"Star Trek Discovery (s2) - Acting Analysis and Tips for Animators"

Welcome back to an acting analysis and tips for animators and this time we're talking about season 2 of Star Trek Discovery.
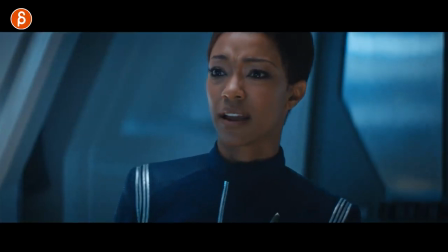5s
I want to talk about emotional gear changing, talk about spatial relationship between actors, I'm going to talk about environmental influences and a lot more in a packed episode so engage. And before I make it so, I had to say all that stuff. Hi my name is JD, if you're new to this channel I do acting analysis tips like these.
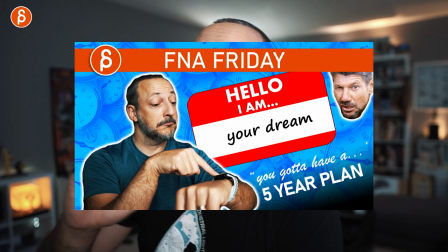25s
I do animation analysis tips, I do animation lectures, I do rig reviews, product reviews, feedback stuff, all kind of stuff. You know this is the pitch at the beginning browse around my channel if you like it subscribe if you don't like it hang around maybe you'll like it later i don't
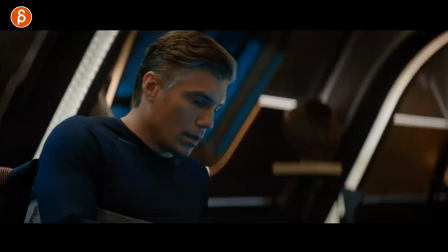37s
know but that is that let's go straight to the sequences and the first sequence here is between captain pike and michael burnham
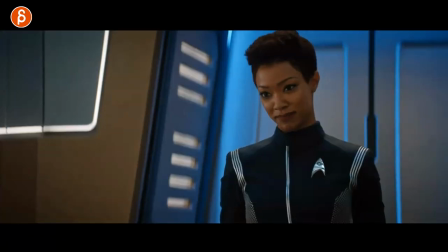43s
here and why it's because of this scrub forward you can see here he touches this basically he has been injured and through all of this he's basically asking her not to make a joke because he can't laugh he does she does it anyway he's in pain and so on and there's also a
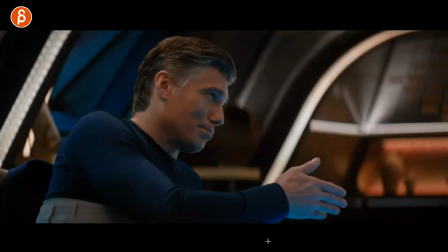58s
nice gesture here of okay sit down it's like that kind of a limited gesture
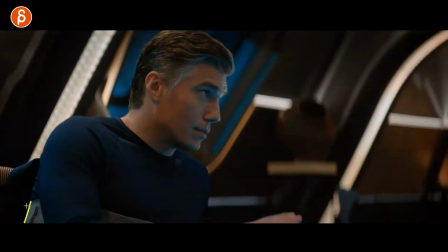62s
and why am i showing you this because i like the idea of this of putting your character within limitations his limitations are if this expands the
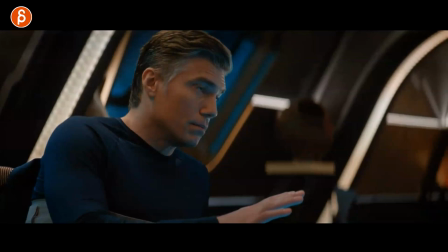72s
rib cage he's in pain oh so for you that's the face oh
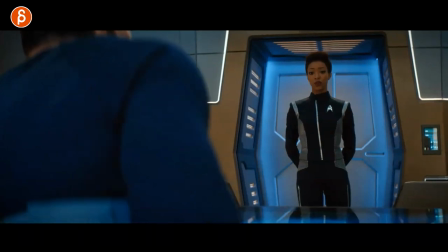76s
he's in pain and i like that idea as a as a basic setup for your shot your character could have a limitation like this that could be an
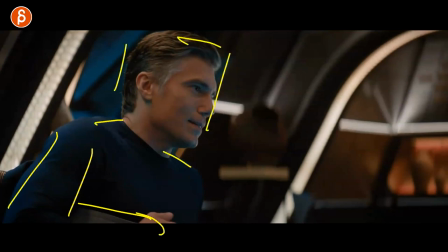85s
arm in a cast they could be somewhere where they're stuck and they can't move but I like the idea that you are limited physically or
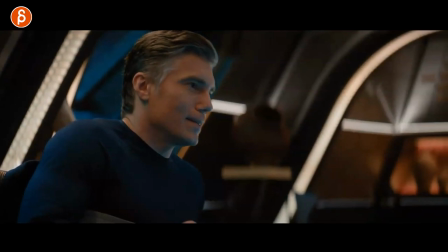93s
somehow in a different way so that you don't rely on your typical acting choices or movements maybe he has to be always leaning I just like
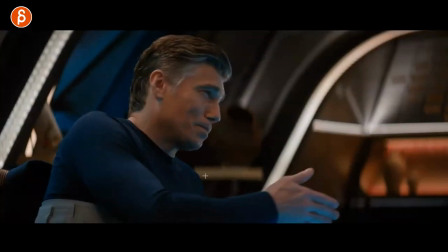101s
that as a general idea and maybe think about that as you start your shot maybe everything's great you got your lip sync everything is normal but maybe at some form of limitation it could be a costume limitation it could be a physical injury limitation whatever it is but that could give you a different
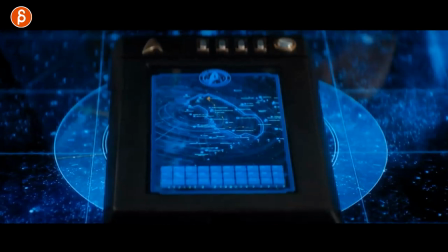117s
way of approaching an acting scene this one i want to talk about because of the spatial relationships so pike here shows her something that's going to
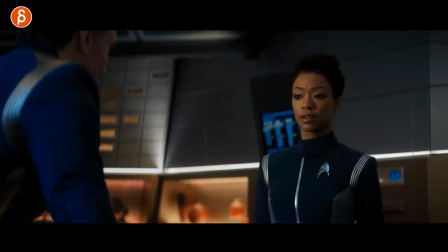125s
be of concern and her reaction is uh yeah i can do this let me take a step back so mentally she has a problem with this she doesn't want to do this but also visually she is taking a step back but she doesn't want to deal with it it's something thing she wants
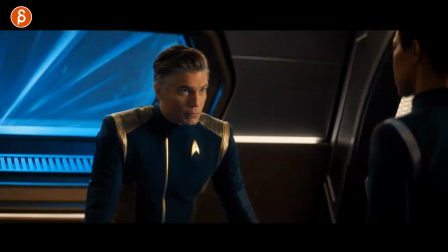141s
to avoid now for you in your animation if you watch my analysis tips that's something that I frequently talk about if you have your characters right you can do two characters and they have a specific distance between them is it important for the audience to see that the character is actually going to
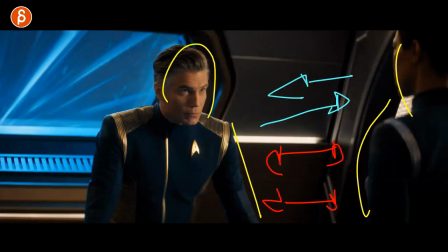156s
take a step away or maybe a step closer it's whatever you want to do but as always I like this I like that she does this that when you have
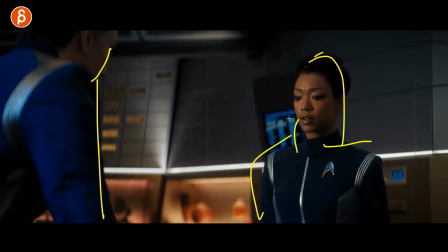162s
your scene that your characters aren't always stuck within the same distance you know maybe you don't want to animate them because you know IK legs are a pain to do weight shifts and all that stuff but think about the spatial relationship between the two characters is there something where there's a
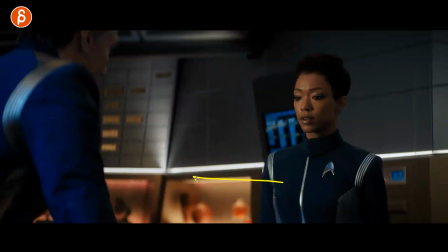176s
friendship there are enemies there's tension why would a character get closer or why in this case would a character take a step back and I
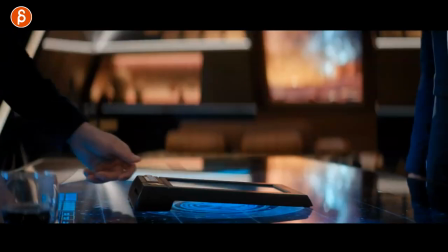183s
think that's an interesting thing to explore in your scene so if you have something like this and they could be standing right they could be sitting at a table whatever
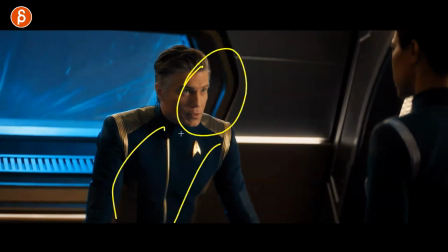191s
it is but think about that is a character leaning what's the purpose of that will the character at one point lean back when
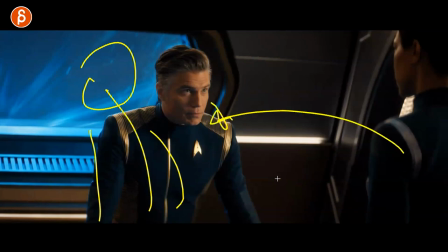198s
that character leans back is this character going to lean in and because that character wants to still stay closer and so on there are many ways many reasons many things you can do but i would explore distance right spatial relationship and distance between multiple characters this one is more a bit of a
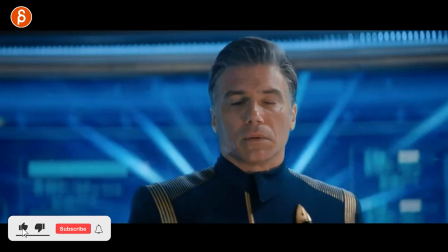213s
postural pose thing there's a bit of a conflict a bit of a you know it's kind of like taking it back here by what she says
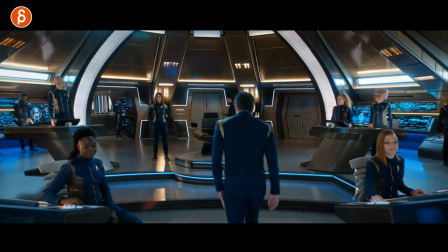220s
and what i want to show here is the moment right there you realize all right this is a bit awkward and it's this simple thing of head
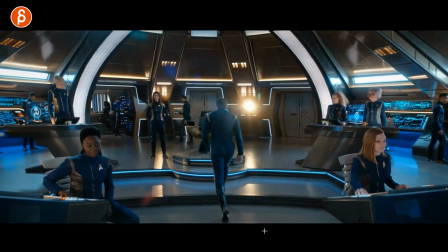228s
down slightly hunched over slightly embarrassed you can see already he's reacting here but it's also this it's a small thing but it's not a regular walk
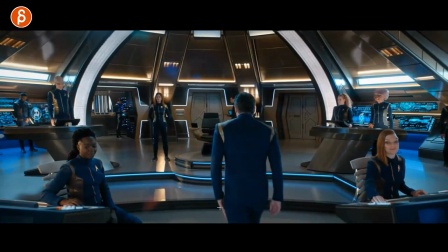236s
you can see his hand maybe his hand was sweaty it's kind of like an embarrassed move or something but even if you have just a simple walk
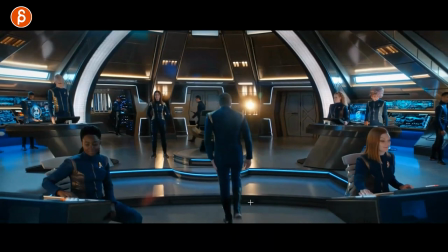243s
where a character goes from a to b why what is the purpose of that walk and what is the head state and emotional state of
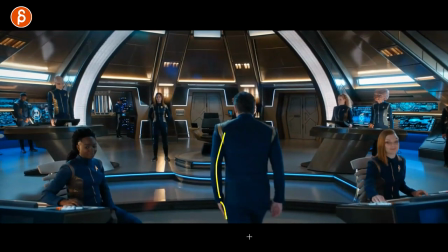251s
the character and a simple thing of not swinging in his arm and doing this just adds an extra little layer of yeah that was embarrassing maybe I shouldn't
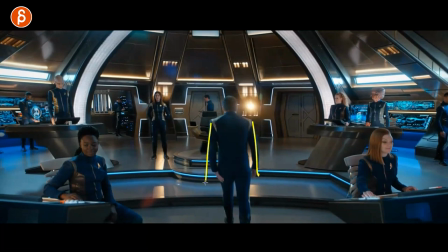259s
have said that just think about this whatever your pose is are the arms out are they in is one here do they hold hands or you know
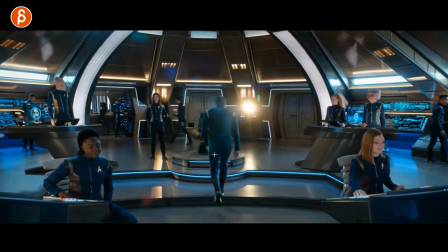267s
it's the character holding his own hands when he's walking here why is this so really think about every single pose every gesture everything is going to
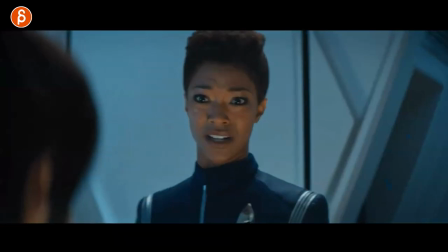275s
tell the audience something about the character this I thought was really cool where Spock is really challenging his sister and you can see here just gets
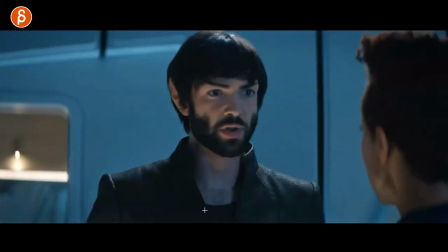282s
worse and worse and worse in terms of how he gets more and more upset he's getting up now to be on the same level he's slightly tiring
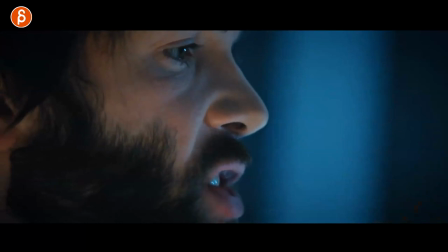289s
over her and it escalates into a lot of accusations and shaming and all kinds of things you can see here close-ups just gets more and more intense and it continues
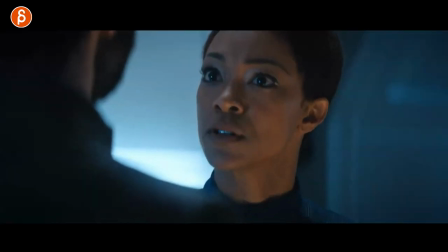298s
on until she has an outburst of shut up that's what she says and it's probably hurtful and right off the bat watch
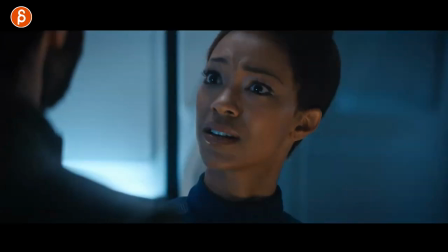306s
her this i love this just that moment and what i like about this is the immediate change When you have an extreme emotion going,
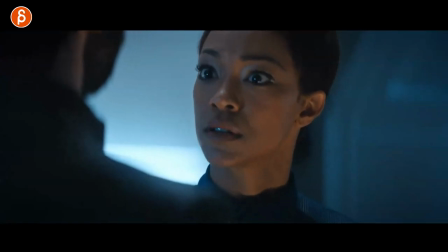315s
and then right away regretting it. It's like, oh, that was not what I wanted to do.
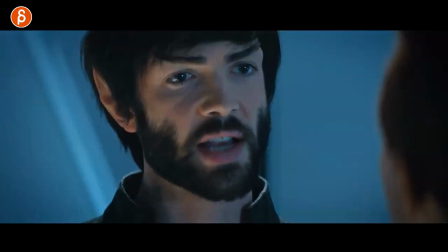320s
Maybe I didn't want to hurt my brother or whatever characters you have in terms of relationships. But that for your lip sync, you might have in your lip sync this.
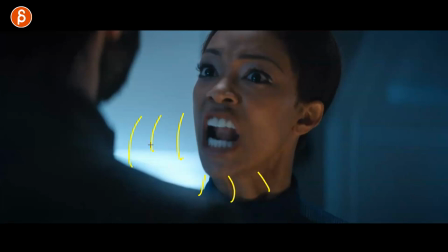328s
You might have all the tension. You got obviously the words, the energies. It's all very explosive.
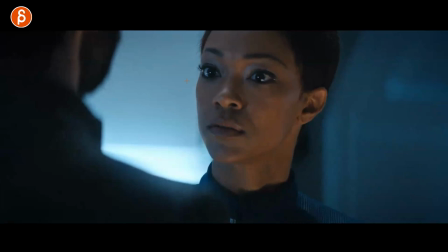334s
But this right there, this is not in the audio. And this is maybe something for you to think about. when you have lip sync that might go from whatever into an explosion for some contrast which is always interesting but maybe you can do one more thing so you have the audio and it tells you I'm getting more upset and I'm yelling but
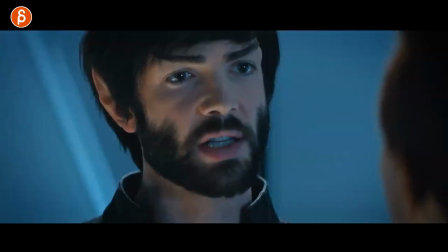353s
now the audio is done this is you this is your creativity where you can now go and have that moment of regret
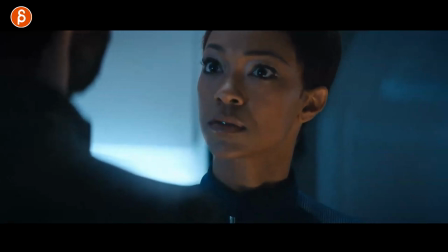361s
or shock or something like I didn't expect myself to say this right now I thought this was a really cool moment really great acting moment as well and actually staying within
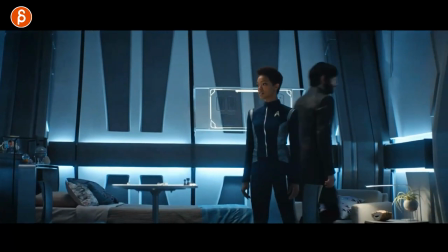368s
this sequence as he gets really upset and for once loses control and even he says he actually likes it it's very taxing emotionally on Burnham and you can see this here where
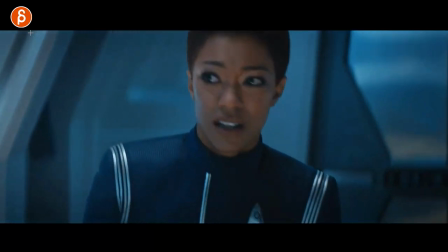377s
this is happening really tough on her and at the same time you can't hear it there is a voice saying okay
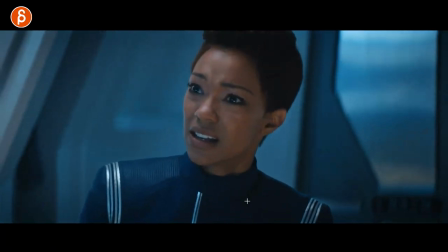385s
you know Burnham we need you on the bridge it's not exactly the best timing
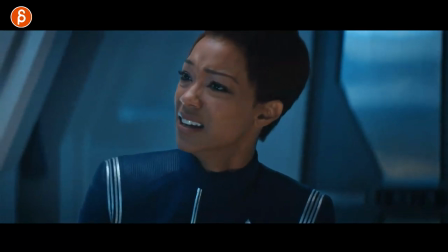390s
and even she has this moment of really right now but because
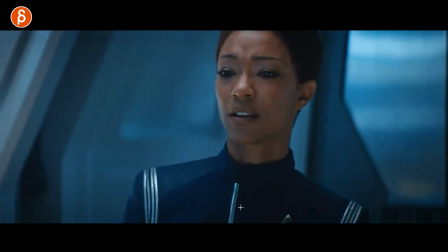394s
she's a professional in her field there she goes all right reporting back to duty and you can see how she changes and then back to let's get
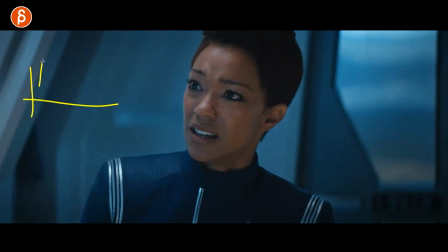403s
this going and this goes back what i said before this is a different example you could have your lip sync or maybe it just sounds maybe it's someone crying whatever it is and after that there's not that much you have audio wise but now it's up to you to maybe do this you
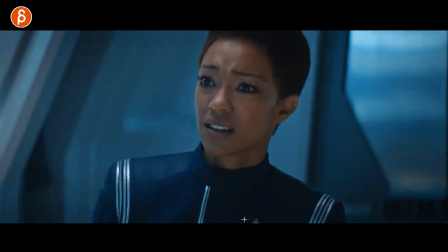417s
can do all of that and i know there will be some sound and some coughing or some whimpering or something but if you go into this maybe not or you find audio for the a side that's upset you know someone is crying or something but you have to make sure that it matches
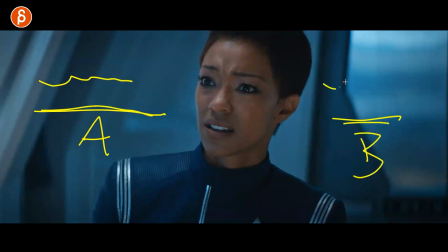433s
in terms of the room tone the ambient sound whatever but maybe this is a lip sync where someone is serious so maybe splice together two pieces and you have that way kind of an artificial emotional change but just acting wise and animation wise this would be interesting to do where you go from
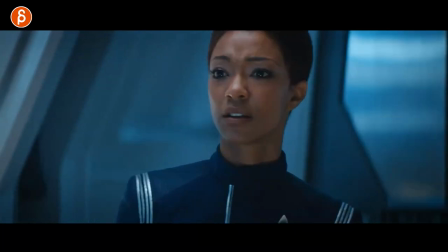448s
this this state of mind this kind of emotion to okay well let me do this i think this is interesting to anime and it
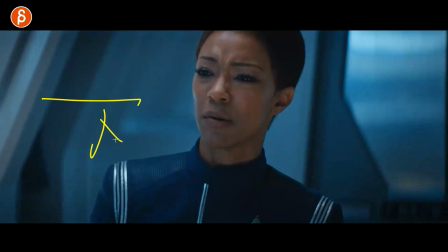455s
doesn't have to be within one audio piece so if you can again you can have a and you can have b then put them together but just make sure that maybe there's no sound whatsoever except audio so maybe in terms of the characters maybe there's some crying and then there are words but then put in an overlying
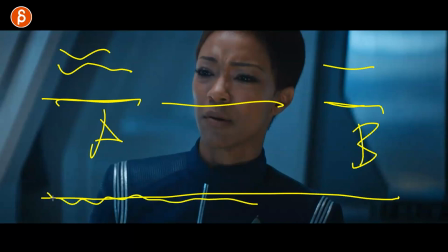472s
ambient sound maybe there's you know whatever birds outside in the park or ocean you're at the beach but some audio piece that will be
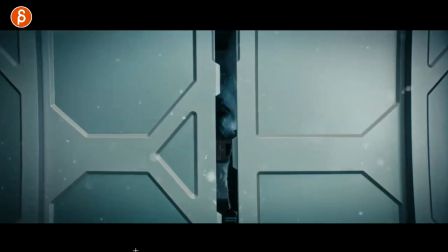481s
the connection between the two hope that makes sense and with this one this is actually season three i know this is weird i'm talking about
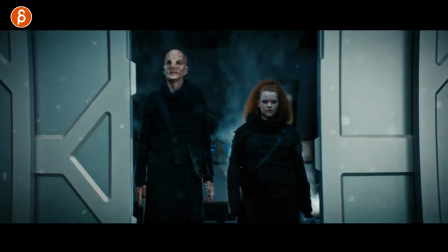487s
season two all the time here but this is just one thing because i wanted to bring that in there they are opening the doors and they're seeing this